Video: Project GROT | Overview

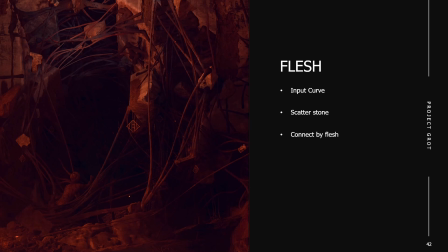1076s
So additionally, on top of this ruin, we also wanted to control those flash structures. We call them flash structures. So based on the curve, we can draw a line, and around the line, we will spawn some of these flash lines. So we will scatter some stones, and we will try to do some scattering of these flashes as well.
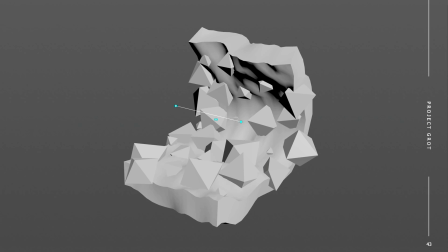1095s
So for example, let's say we draw a line. So in the middle, we draw our line, and then the gray area is, for example, the world, so the collision. We can spawn stones on the line. So we have these two big green stones. And then we can, for example, sample a couple points on the collision or on the scene.
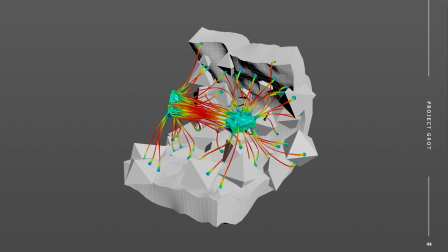1114s
And then we will spawn a connection between the stones and the scene. And then we have roughly something like this. So again, this is more art controlled. This is someone drawing, or a user drawing the line where they want this to be.
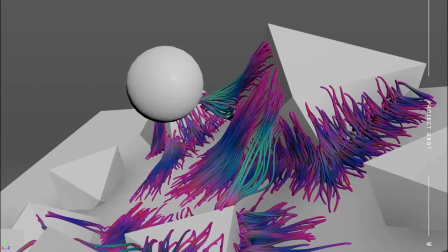1127s
And here is also a small video on that.
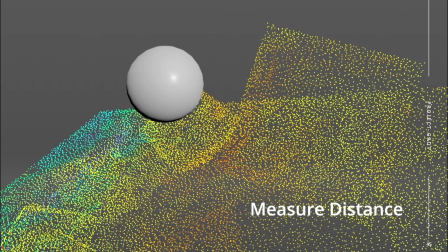1130s
So we have our input, we scatter points on this, we also measure the distance, and then we mask away based on distance.
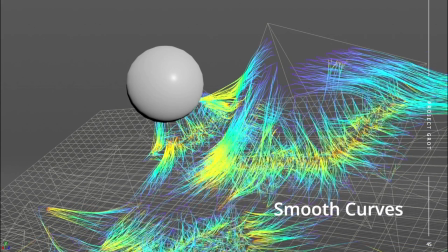1137s
From there, we can create the lines between the points, smooth them out, and then make nice really curves to then have the geometry swept on it.
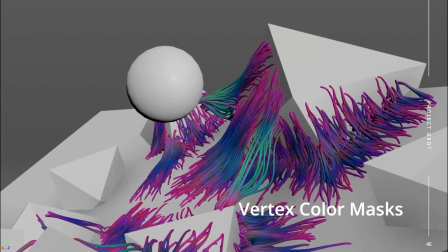1145s
So that's roughly how that process went. And there are different ways of how we can use this tool, but basically again, is we want to control where we want to have these structures.
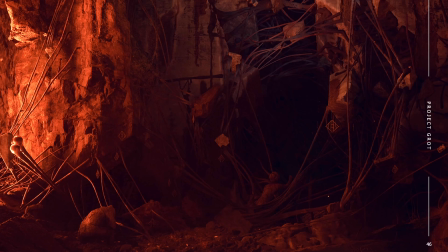1156s
And this is then how it looked like here in the final scene. So we did not went that crazy in the amount of it, but a lot of these elements are again placed by tools.
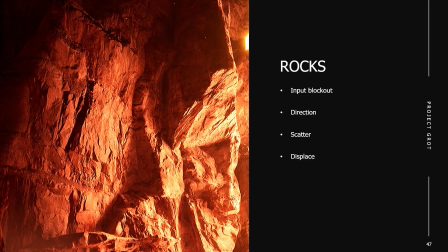1166s
Then coming into rocks. So a lot of the rocks in the scene are done by some procedural tooling. We input a basic blockout. So again, blockouts are important for us because we will use it through many different tools. We calculate the directionality in the blockout, and then we are going to scatter and break up the shape.
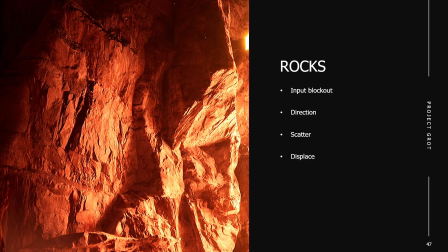1183s
From there, we're going to display some more details into it as well to make sure the rock looks really nice and detailed.
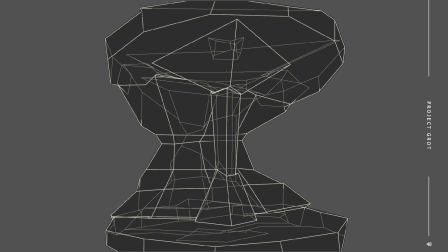1189s
So a blockout could look like this. This could be a blockout for a rock. This is a nice detailed blockout. It has nice, interesting shapes to work with. So first of all is calculating a directionality.
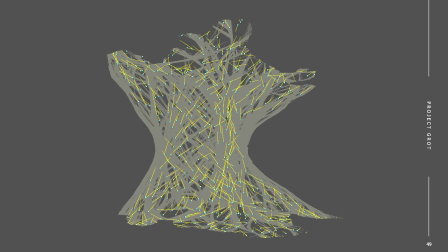1201s
So from the bottom to the top, we try to find some ways of how the rocks could be driven or having certain directionality in there. So we have all these little points now with a vector saying where the noise or where the shape should grow or go into.
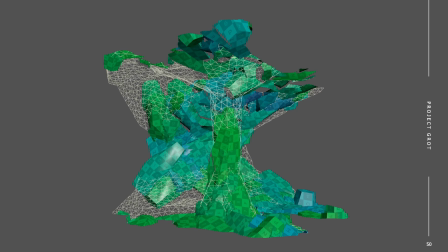1219s
So if we scatter around elements, we can, for example, scatter these bigger chunks to break up the shape, but we can also use the directionality to make sure those shapes that we scatter follow that direction. So that way we have like sort of like a natural flow in this rock. So it's not like too static or too random.
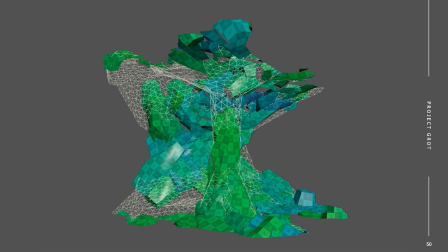1238s
We actually have a certain flow in the rock itself. After that, we do a bunch of like meshing and vertex color passing and so on.
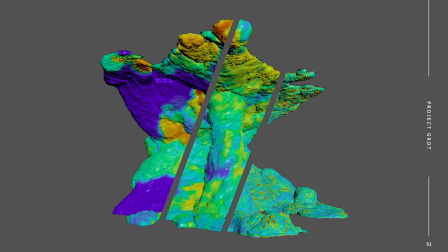1245s
So we do apply a lot of data into this. And then we have a result like this in game.
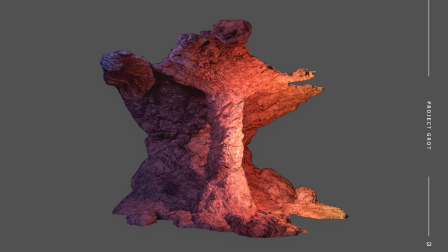1250s
So you can see we have a really nice, interesting rock. We have close to our block out, but we're still breaking up the shapes into nicer chunks. And definitely you can see the directionality in here. So if you look closely enough, you can definitely see that there is some directionality in these rocks,
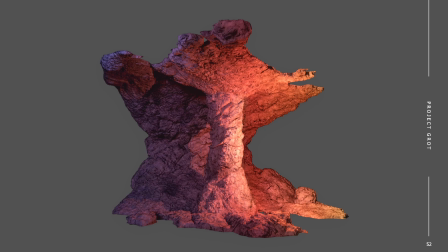1265s
in the texturing or in the noising, where everything has that specific way of adding the details into it. This is sort of roughly how our rocks were made by this tool. Then we have what we call the rock connection tools.
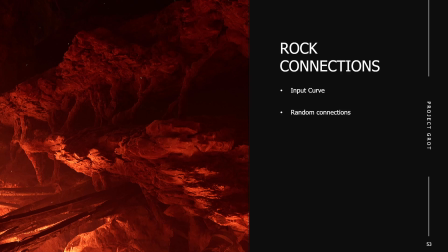1281s
This is a very simple tool that we quickly made to have this connection bridge, sort of. This was also coming from the concept art, and we also wanted to create that feeling in our final image. So from a curve, we can randomly create connections. The way the tool is built is we just draw a simple curve like this,
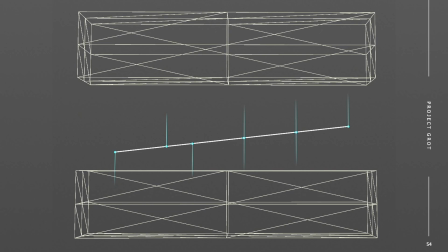1299s
and then we use sample a couple points on the curve and give them a random up or down facing area. So we can then raycast against the collision of the worlds, so in this case these cubes,
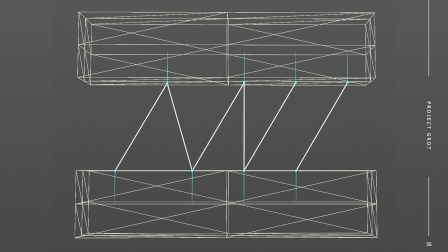1311s
and this is then roughly how the main shapes of those connections will be. We add a couple noises on top of this to make it a little bit more organic. And this is then what a shape could look like. The only thing left is to actually add some geometry.